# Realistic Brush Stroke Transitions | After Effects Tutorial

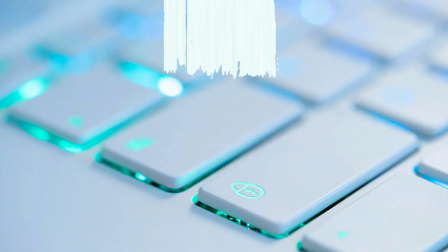In this After Effects tutorial, I'll show you how to create a unique paintbrush transition. Hi, my name is Manuel.
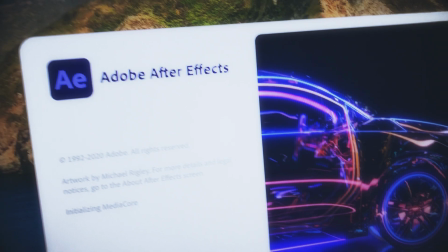I'm a freelance motion designer, bringing you fresh animation and motion design tutorials every week. To follow along, you might want to download the project file.
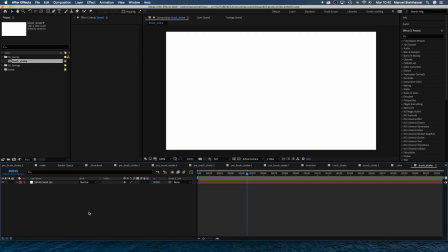Alright, let's get started. This is a brush stroke I vectorized in Illustrator.
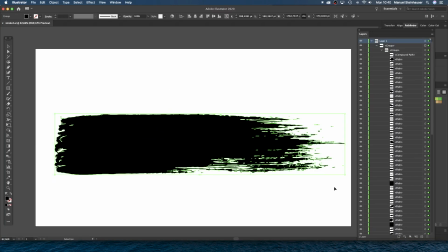Then selected all paths, copied and pasted them into this solid here in After Effects.
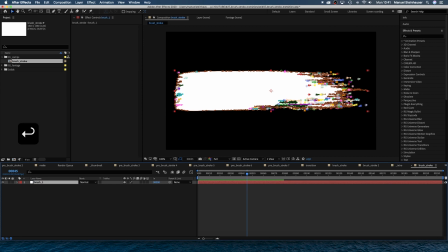Let's name the solid brush 1. My comp is 1920 by 1080 pixels, by the way, frame rate doesn't really matter. Next, we duplicate the solid and name it matte brush 1.
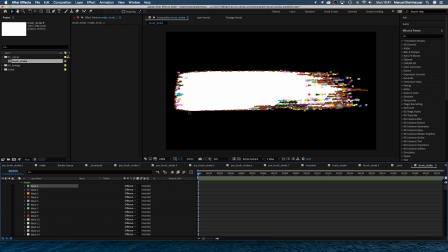Open the mask property and select the mask, which forms the big shape. We want to delete all masks except this one. We search for it in the long list. Here it is. Press Command A to select all masks, and while holding Command, click on the mask we want to keep to deselect it.
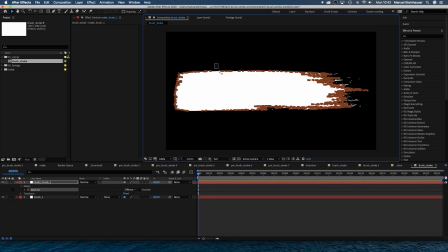And delete. Next, we clean up the mask a little, get rid of all the points except the ones on the left side and two on the right side,
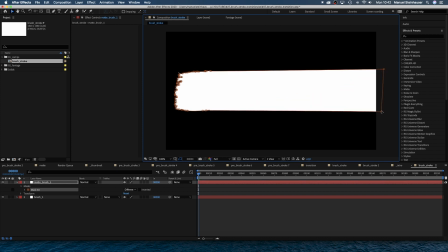and create a shape that basically covers the whole brush stroke. Now let's animate the reveal of the brush stroke.
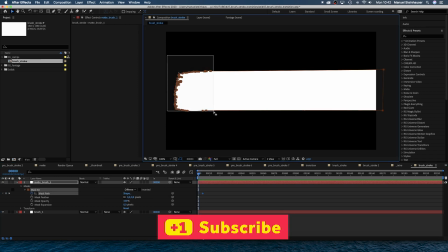We set a keyframe for the mask path at 4 frames, then go back to 0 frames and move the left part to the right until the stroke completely disappears.
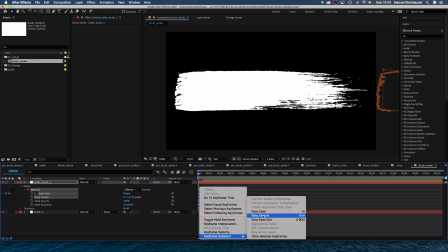Then we add Easy Ease In to both keyframes. Finally, we go to the Track Matte menu and make Matte Brush 1 the alpha matte of Brush 1.
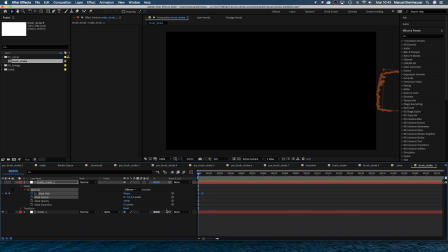Instead of just blending it in or using a simple linear transition, we use this mask for a nice and detailed reveal of the stroke.
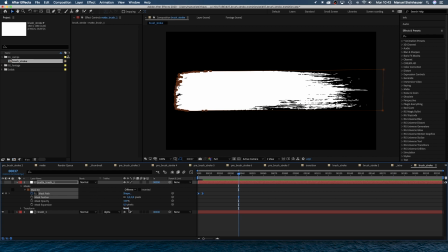Next, we switch on Continuously Rasterize for both layers. This allows us to scale the solids up without losing quality. Then we grab the parent pick whip of the matte layer and drop it onto the brush layer.
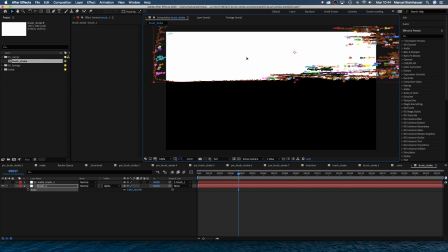Now we just need to select the brush layer, scale it up and position it on the top third of the screen, and the matte layer follows automatically as it is linked to the brush layer. Maybe reduce the height a bit. Next, we duplicate the two layers, set the rotation to 180 degrees and move them somewhere to the middle part of our screen.
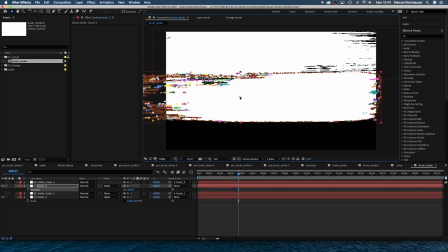Remember, we only need to select the brush 2 layer, the matte layer follows. Then we duplicate the two brush 1 layers one more time and move them to the lower part of the screen.
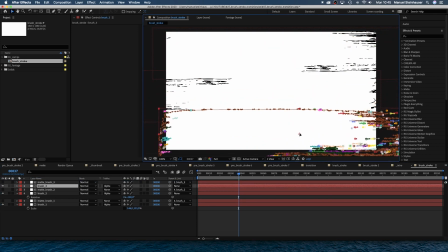Let's find a nice position there. We want some black holes in here, nobody paints that accurate, right? And details make the transition more interesting. Now let's move the brush 2 and 3 layers 4 and 8 frames to the left in the timeline.
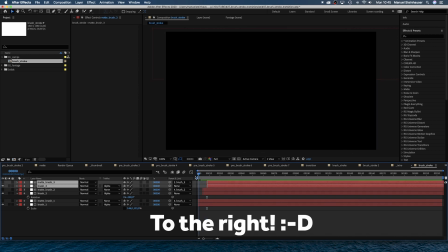We want the strokes to be revealed one after the other. Awesome.
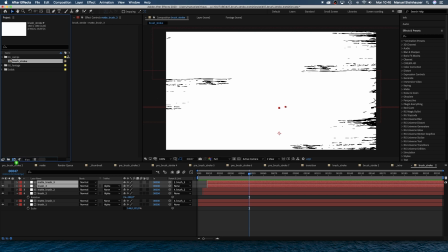Next, we select the brush stroke comp in our project window and drag it onto the comp icon here, which automatically creates a new comp and adds the brush stroke comp to it.
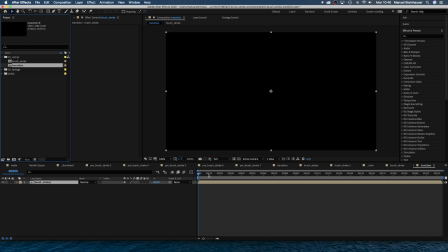Let's name the new comp transition.
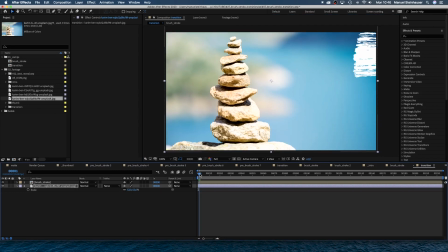Then we add some footage to the timeline. We want the cut to be at 12 frames, so we add the second footage file at 12 frames in the timeline.
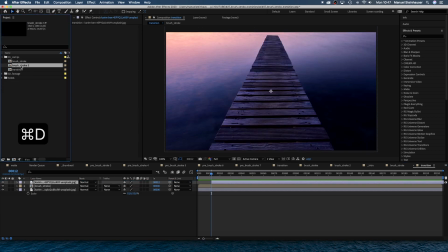We duplicate the brush stroke comp in the project window and add it to the timeline exactly above the second footage file. The brush stroke recomp is the luma matte of our second footage file. Alpha matte would be fine as well.
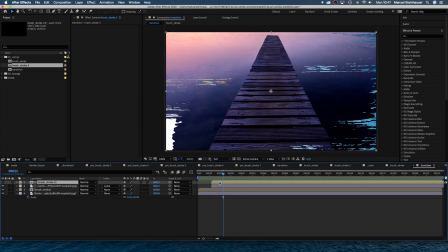Nice reveal. We need to clean up that dirt. That's why we go into the brush stroke 3 comp by double clicking on it in the timeline.
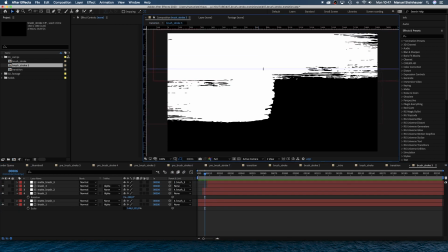Let's add two guides. First, we need to make the rulers visible and place them where the stroke borders kind of meet each other.
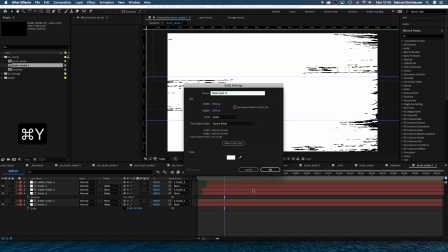And add another white solid, Command Y. Then we use the rectangle tool to add 3 masks.
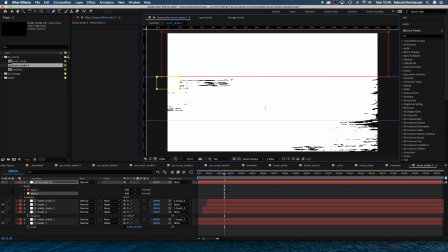Let's set the shapes right. They follow the reveal of the brush strokes just 2 frames later.
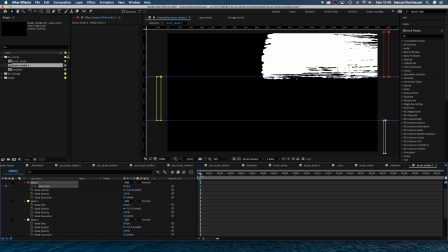2 frames in, we set a keyframe for the upper mask being right off the screen. Then 2 frames after the stroke is completely revealed, we set another keyframe for the mask, now covering the whole stroke.
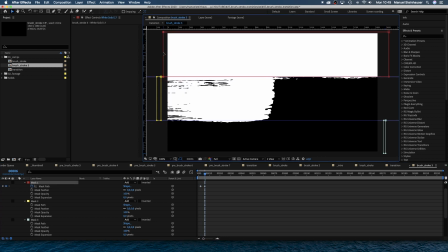Same for the other 2 masks.
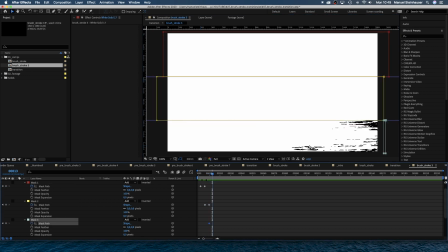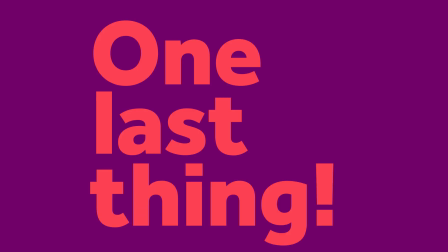Awesome, all cleaned up. One last thing. We need to add some detail and texture to the brush stroke to make it look really nice.
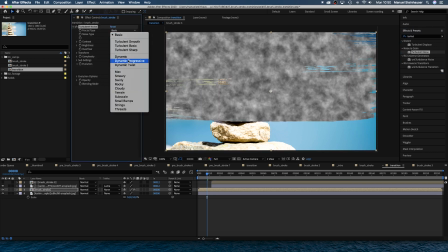We select the brush stroke comp and add turbulent noise. The settings are up to personal taste.
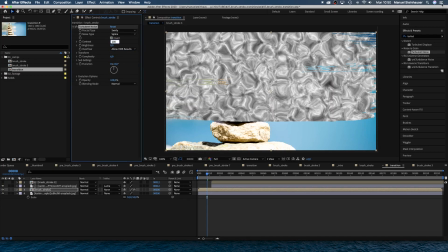I chose fractal type swirly, noise type spline, invert, contrast 30, transform, let's deselect uniform scaling, scale width 600, scale height 8, complexity 6.